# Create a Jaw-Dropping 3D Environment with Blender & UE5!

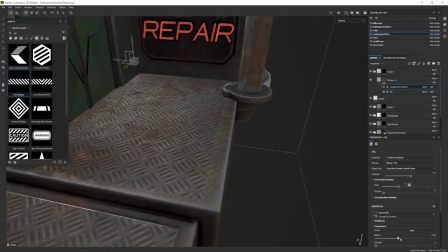74:07 So I just made use out of a brush to kind of customly brush out some of that grunge detail, especially since it was using ambient occlusion.
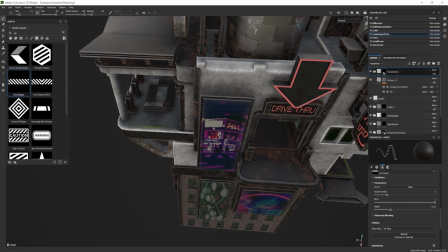74:15 Most of the generated masks, a lot of them gave us the wrong type of results, so we had to go in and kind of fix those up real quick.
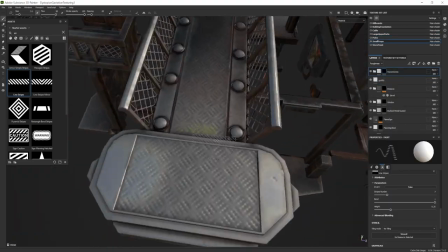74:22 But I was pretty happy with that. I just had to make sure that we're using a variation of metals throughout this entire project,
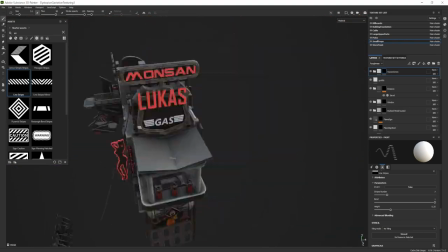74:29 just to kind of split apart all of those nicer detail within our meshes.
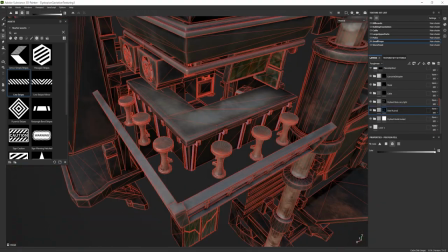74:34 And I was really happy with the way they turned out. And now, as I said before, in regards to the poles, I just wanted to make sure they look nicer,
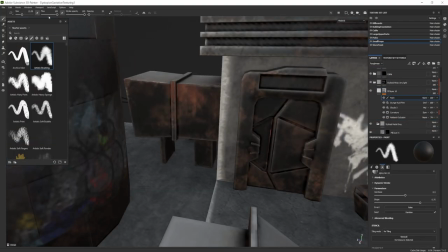74:42 a little bit brighter, because I realized that we're going to use them in a darker type of an environment.
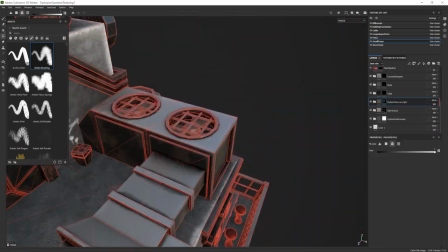74:47 So we just brighten those up to make it look a bit better.
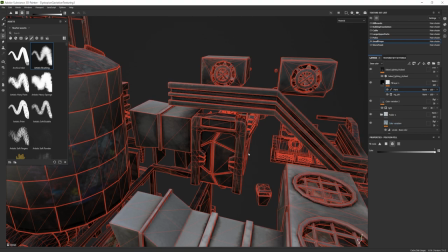74:52 And then I just basically went in and out through each one of those areas and just set everything nicely in regards to maybe
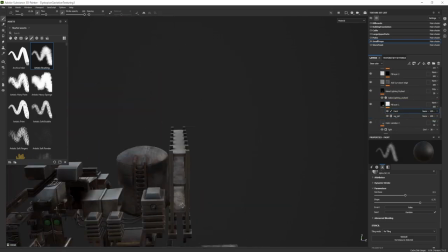75:00 brushing out certain grunge mask detail or making sure that the overall scale for certain pattern or certain grunge is applied properly.
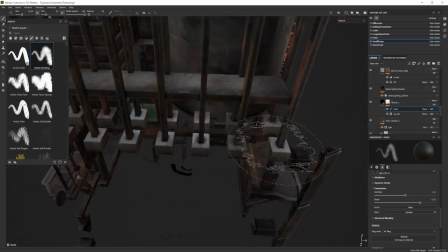75:08 All of it is just to kind of get a nice overall visual type of a look, and everything has to make to look like it belongs there.
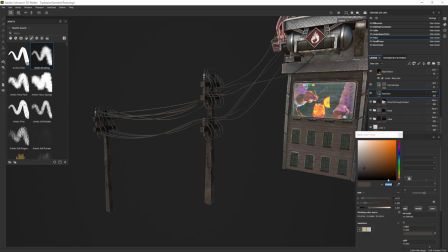75:16 And also, I believe when I was texturing that,
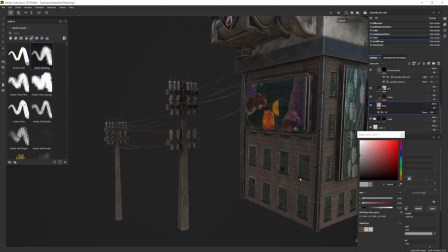75:19 I wanted to add some door details because some of them were just planes basically, and that didn't look quite as nice.
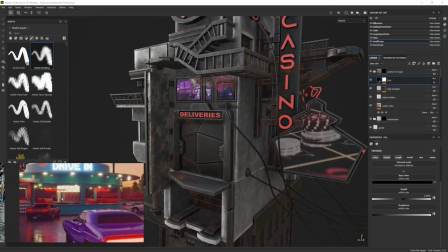75:26 So I actually made use out of the normal stamps provided within Substance Painter. And since it is such a small door,
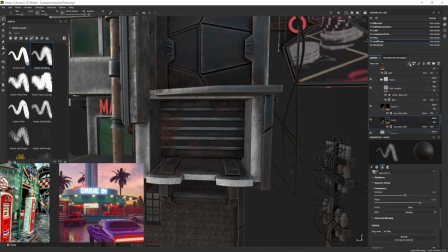75:32 I wasn't even bothered about in regards to just setting up some additional like curvature masks and highlighting some of those details with rest and whatnot.
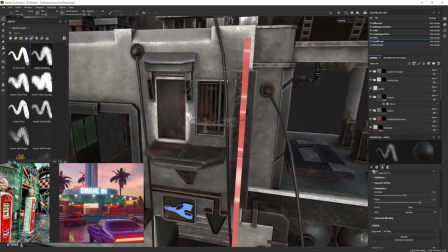75:41 I just stamped in those smaller details and left it as is.
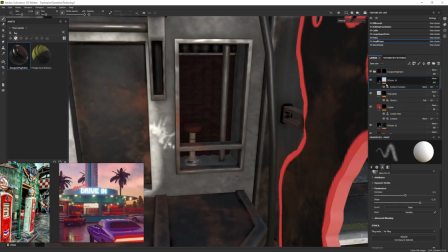75:45 It was such a massive project, and at this point I was actually quite in a rush in regards to how I'm setting that all up.
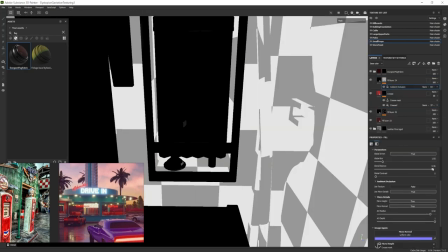75:51 But even so, I couldn't just leave it as is. I had to make sure I do it justice.
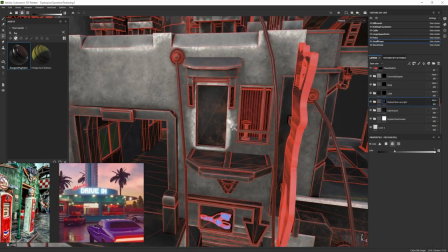75:56 It was such a nice artwork. It was such a nice piece, and I had to just make sure I don't screw up in regards to all of its texturing.
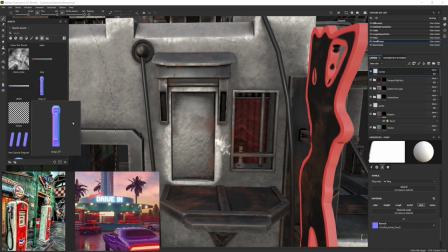76:04 So just zooming in, zooming out, kind of going through different perspectives, checking how the overall design looks like,
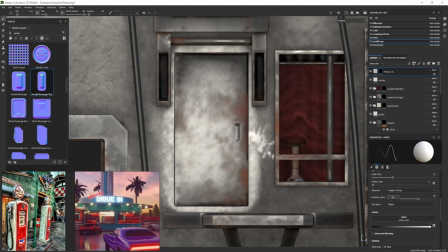76:11 and I realized that the upper section is supposed to look much fancier, so I added some nicer bronze type of a look for the doors,
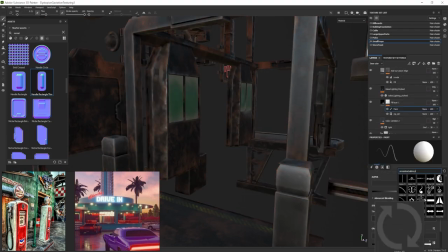76:20 and that turned out much, much better, especially since it helped us to break off certain patterns for our bar area.
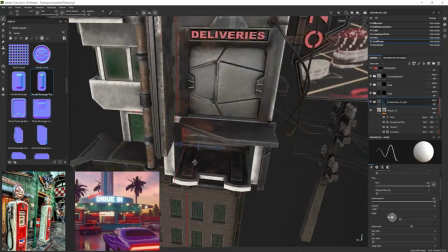76:27 And actually, I think even with the signs, I wanted to break off some of those details a little bit.
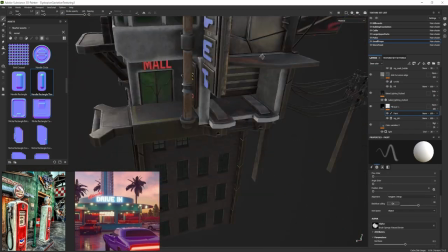76:32 So what I ended up doing is actually ended up just recoloring some of those emissive textures just to change up the color variations,
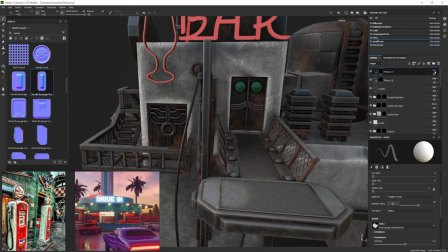76:41 and that turned up really nice. Actually, I really liked the way it looked,
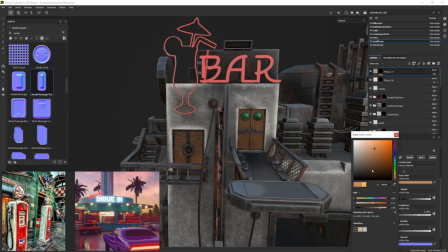76:44 since I was worried that maybe we need to have a certain type of a color style within our environment,
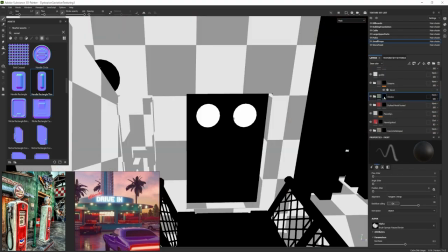76:51 some like red tint for example, or just go for like bluish neon or something of that sort. But turns out if it's a large type of a piece, it would be just like that.
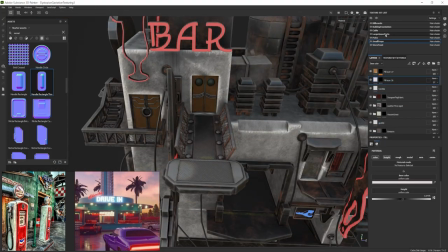77:00 If it's something like for Cyberpunk, each one of those signs would try to be as eye-catchy as possible,
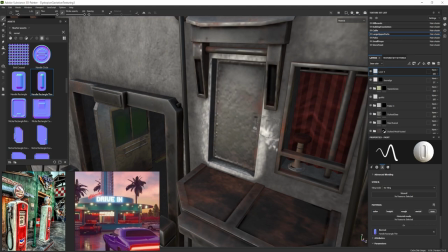77:06 and it would try to go for their own unique style and their own unique type of a brand color,
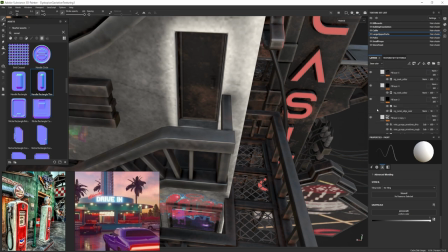77:12 and they wouldn't care about whether that other sign is a same color or not.
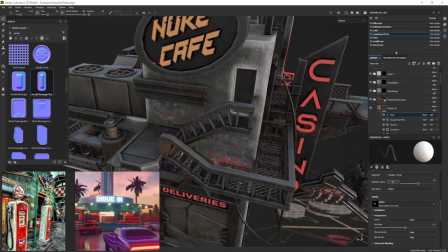77:17 So I think all in all, it turned out really nice, as most of the colors were just representing their own type of a look and brand for their signs.
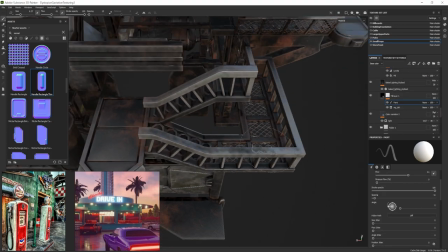77:26 And yeah, that turned out quite all right.
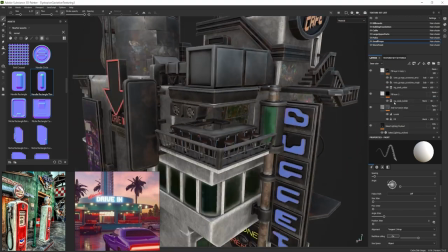77:28 And I was trying to figure out how I'm going to add some additional detail for this type of a restaurant at the top.
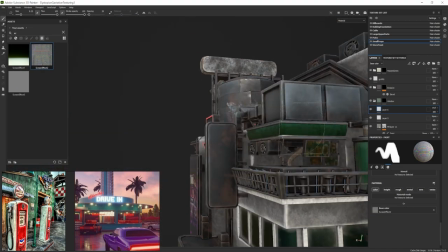77:35 I think I made use out of the font text that you can make use out of within the Substance Painter,
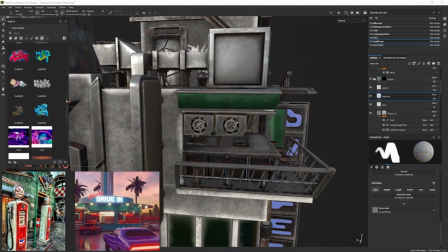77:40 and you're able to write out your own custom naming for whatever you want.
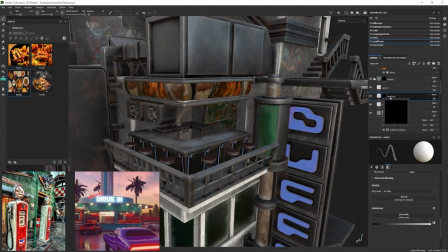77:47 Get some nicer designs for whichever type of an environment you're trying to get.
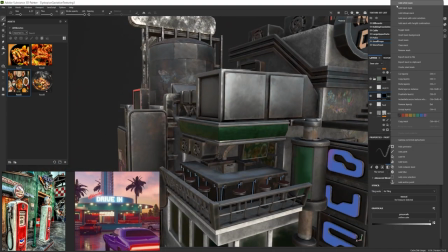77:51 And I think I actually made use out of a mission map in order to give this sort of a glow, a fake glow within the screen itself.
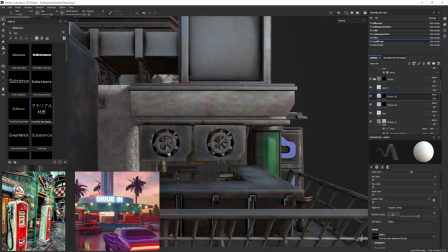78:00 But I think when I was testing out the entire section within Unreal Engine,
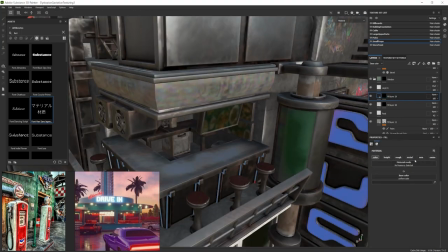78:06 it had some different type of a look, especially for the metal and in regards to the restaurant sign.